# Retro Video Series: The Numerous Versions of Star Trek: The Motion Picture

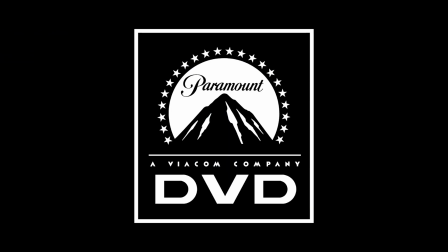1364s
Now at this point in time Paramount is starting to get into DVDs, starting to release all the films kind of in reverse chronological order on DVD just kind of porting over the laser disc transfers onto DVD non-anamorphically, and so not putting a lot of effort into it, but the fact is, as Robert Wise kind of lived with this thing as an incomplete project for so long, and we're up to a point with technology, we're getting a lot of digital effects where it kind of just, over the last decade, it's really come along a long way, and realizing that they could probably go back and try to fix the film,
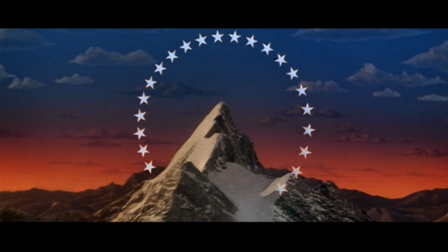1398s
represent it the way he really envisioned it and go up to Paramount to kind of court them to put up the money for the whole thing. The entire project gets headed by David C. Fine who I've actually interacted with in the past.
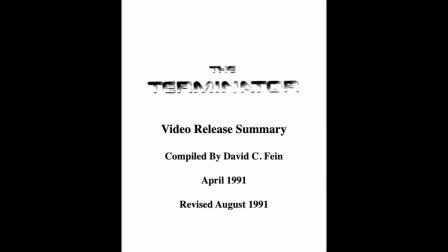1411s
He actually provided me some information on my Terminator home video retrospective video a couple years ago and he's a very nice guy. Very good type of stuff. Very generous and just he was so committed to this project because as he started working with Robert Wise he just created such a bond with the man himself and wanted to see his vision carried along so they had to go through a lot of work to get to the point of actually redoing
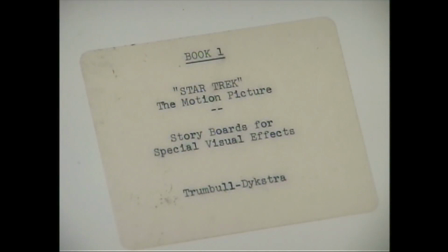1435s
a lot of stuff going back in so much the storyboards the concept art to reconstruct it back to the closest way possible
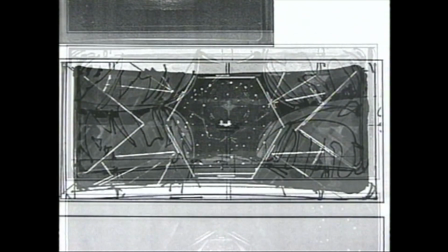1444s
towards Robert Wise's intent vision and go through a very rigorous process where they didn't get to do quite as much they wanted to back in this 2001 director's edition because they
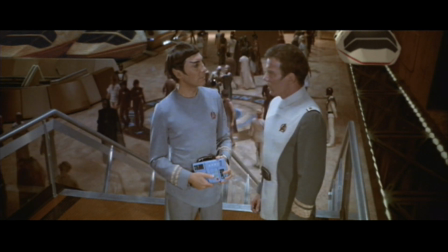1455s
originally wanted to go through and do a lot of cleanup on the entire print and everything like that. And as you watch the DVD, you can see there's a lot of noise, a lot of speckles, a lot of things here and there,
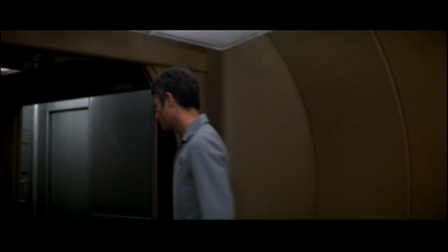1464s
print damage here and there that just didn't have as much time or at least as much money to go through and do that much of a rigorous process on
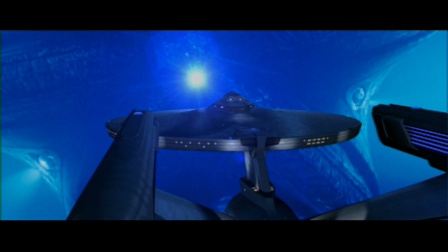1471s
it. But they leaned much more into sound mixing, new effects, re-editing the film, color grading so much. Because as they went off and watched the print of the film at the DGA and screened it and saw that Richard Klein's photography was much of a warmer color.
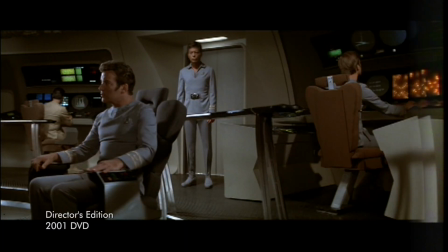1488s
And so they kind of went back into this thing and re-graded it where it wasn't quite as representative in previous versions on home video.
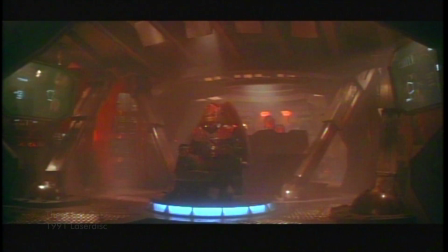1495s
They wanted to kind of more closely approximate that with the color grading on the director's edition for DVD. Now, one of the interesting things, because the entire film starts out with an overture done by Jerry Goldsmith, who does one of the best scores I've ever heard in my life, I adore his work for the motion picture here. And it was a thing that Robert Weiss had done before on several of his films, but he typically wanted to have actual stuff on the screen when the entire Overture was going along because the problem was back in the days sometimes that the fact that Overture usually gets a black screen and the projections gets another thing. There's this long, long stretch of just black leader on the whole film, and they're thinking like, well, what the hell is this? Just chop it off. So even if you ended up seeing like a revival screen in this whole thing years later, or even back in the day, projections might have cut off the overture entirely because it was just black screen. But as they went in the entire version of the film here for this, they actually want to put a star field ahead of the film so you can play along with the overture. And furthermore along that point is the fact that the original theatrical cut was just like white text on a black screen for the opening credits and they really want to kind of jazzed it up a little bit. So, put Starfield behind it, and they made everything kind of gold for the text because they felt like there were a lot of cold tones in the film,
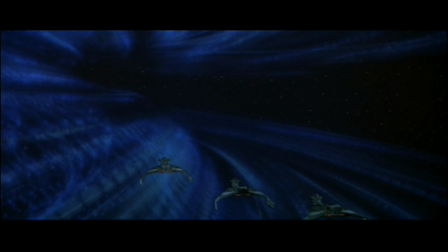1574s
like the fact of the entire V-Jerk cloud is very cold and stuff like that.
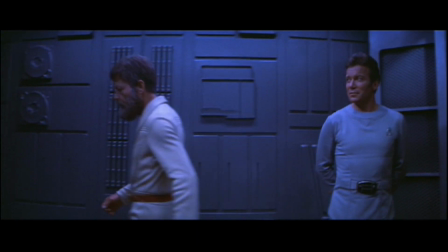1578s
There's some other lighting schemes like the transporter room and kind of engineering, not quite as warm in some places here.
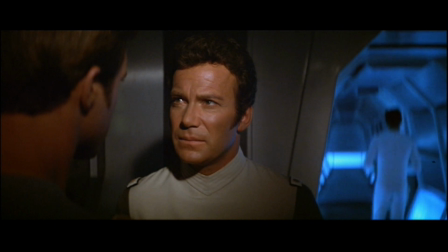1584s
So they wanted to have something that felt like warmed up the opening of the film, so they chose gold for the entire thing.
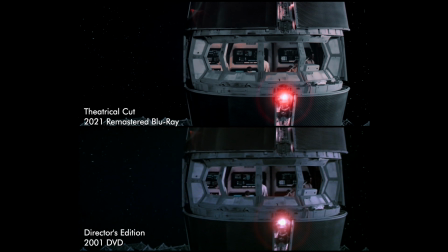1590s
They get that sort of aesthetic. Now, the first set of changes we have here is on the Epsilon 9 station where a lot of footage is re-edited here.
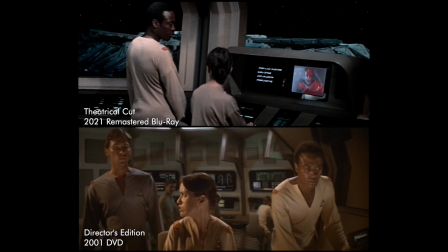1597s
Like some shots are removed, some stuff is re-sequenced, seems like it's a much shorter sequence overall,
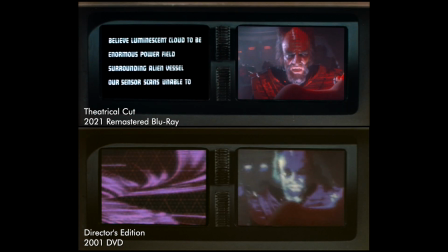1602s
and the text readouts on the computer screens of Epsilon 9 for the Klingon translations have been removed. Now later on, much more particularly is the fact that the visual effects upgrades come along in Vulkan because
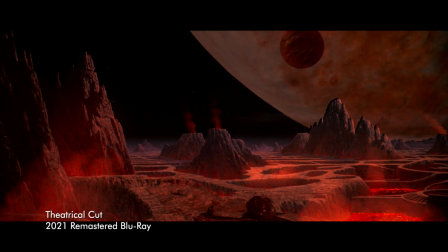1615s
the original matte paintings weren't great and they kind of showed Vulkan with almost like no atmosphere.
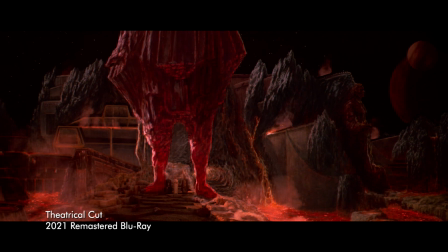1620s
It's like all you saw was space and planetoids and moons.
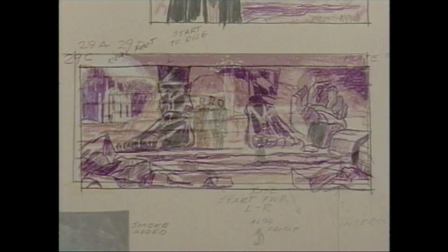1626s
In this version, they went back and completely redid it based on the original concept art and storyboards and everything like that.
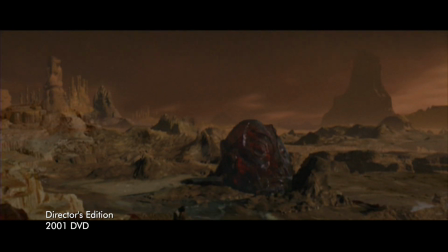1632s
And a fantastic digital map painting for Vulcan that looks so absolutely,
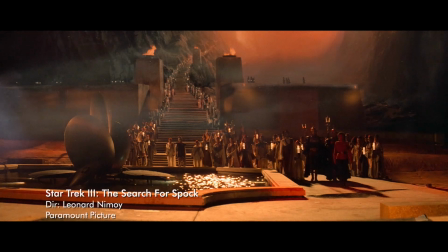1639s
purely representative of everything we know about Vulcan from like a mock time, through Search for Spock and Voyage Home and so much other stuff later on. And so it's such a great thing how they went about correcting those qualities of the film, you've had a little CGI Spock moving along in the entire matte painting as well.
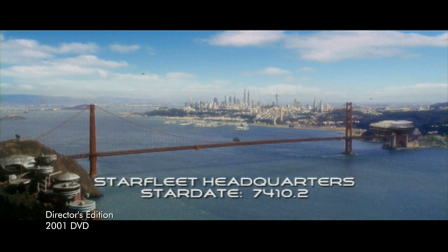1657s
But when you move into Starfleet headquarters, so much has been changed.
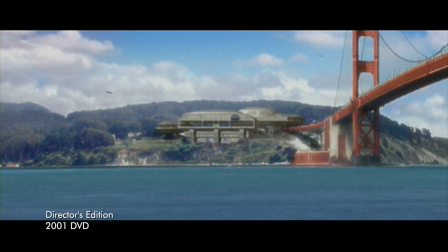1662s
The entire establishing shot of San Francisco is a brand new shot, having new animation, the whole thing.
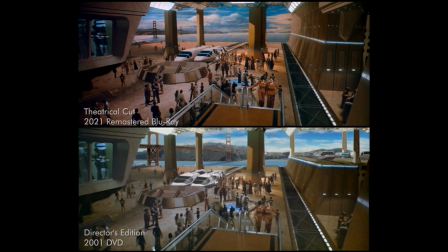1668s
They kind of adjusted the entire matte painting of the entire port there, the entire thing where the shuttles are coming down and Kirk disembarks.
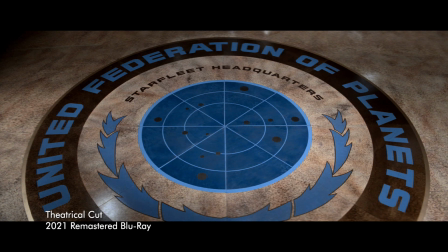1675s
And particularly to compensate for the additional shots they added in here, they kind of removed the entire shot of the seal of the Federation on the ground there at the beginning of the entire sequence.
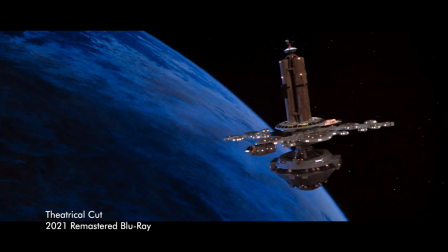1685s
But now there's a very interesting continuity fix here because you get up the orbiting office complex where Kirk beams in,
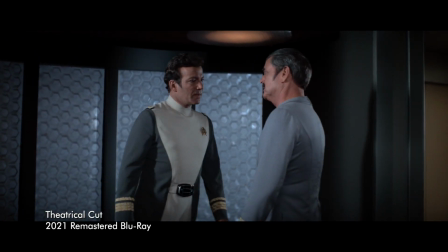1691s
he's gonna meet Scotty, Scotty's gonna bring him over to the Enterprise in the shuttle pod.
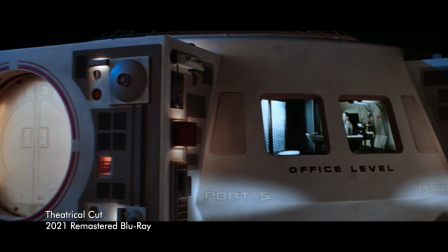1694s
Well in the first exterior shot you never actually have the shuttle pod at the airlock from the exterior.
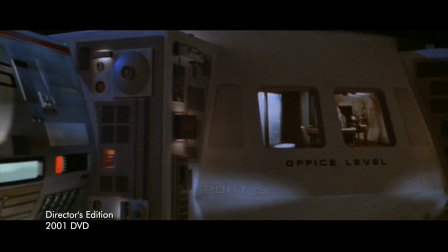1702s
Well now for the director's edition they've actually added that in and fixed up the continuity of the whole thing.
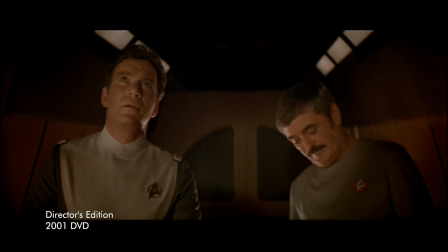1708s
But the nice little flourish they add after this, when you have the entire thing of Scotty bringing Kirk along the side, up to the front of the Enterprise,
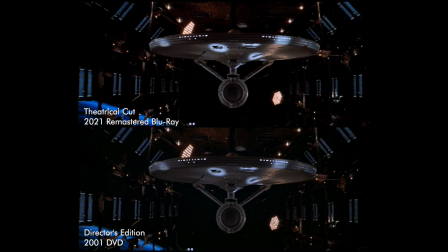1716s
is that when they have the entire reveal shot, the front on one, when you go to the reverse shot of Kirk,
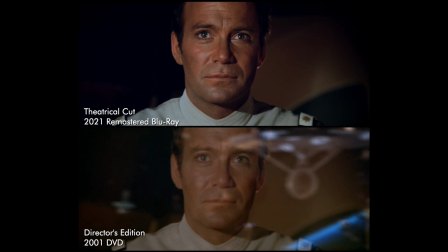1723s
they've added the reflection shot of the Enterprise in there, so both the ship and Kirk are being seen in the same sequence here. There's been some criticism over the time, with people not really understanding what this sequence is tending to do here. because it's so much the thing that Kirk
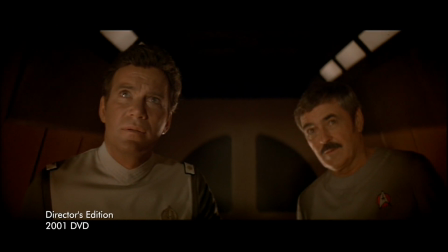1738s
loves this ship so much and it's him taking in the majesty of the ship that he's loved that's taken it from one end of the galaxy to the next and it's just amazing type of thing to have that sort of goldsmith theme playing as almost a love theme in that regard for what Kirk loves about the ship he's so connected to it and so grateful to be in the presence of the majesty of the ship again so it's so much what that sequence is doing is so much giving that to the audience back in 1979, finally being able to see the ship on this big screen and kind of having that vicarious nature through Kirk and the whole thing and having that moment,
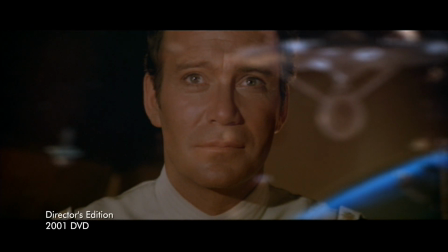1778s
adding that reflection in there, it's just a nice little grace note. Other than the entire sequence there, it's just fabulous type of work in that regard. But after this, you get some of that footage from the special longer version where Kirk goes up on the bridge,
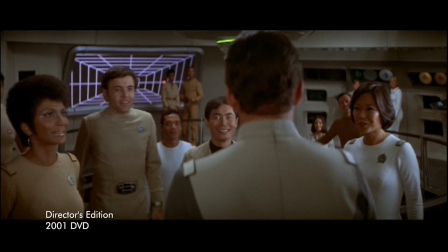1792s
talks to everyone, and again leaves to go see Decker, and the entire scene extension there were,
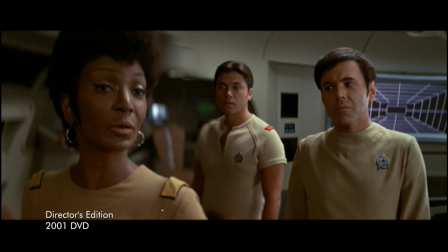1797s
who was saying that this might have doubled their chances of surviving this entire mission here, so again, a real essential piece of character work, kind of setting the stage for all the stuff that's going to happen in a few moments between Kirk and Decker,
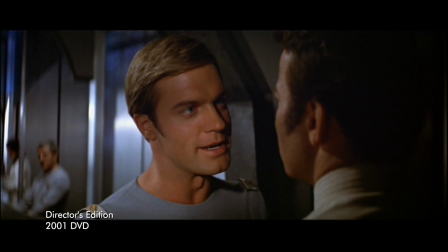1810s
and there are conflicts going on in the entire film here, and an interesting removal for the entire film, because there are a couple of removals, kind of trims that were done in the director's edition as well as editions, this is what happens in the entire thing where the transporter accident happens.
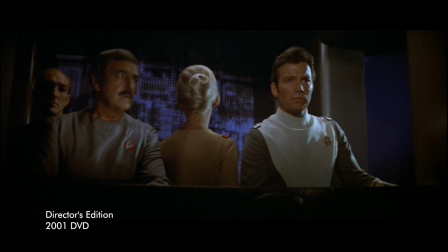1826s
And there's one little piece of dialogue that's something I'm a little contentious about having it removed, that after the entire thing happens, Kirk says, oh my God.
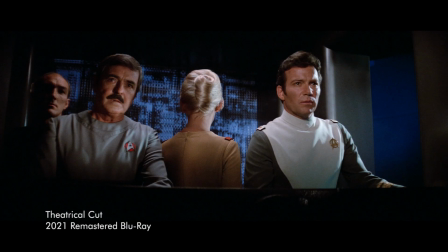1835s Oh my God.
And that's cut here.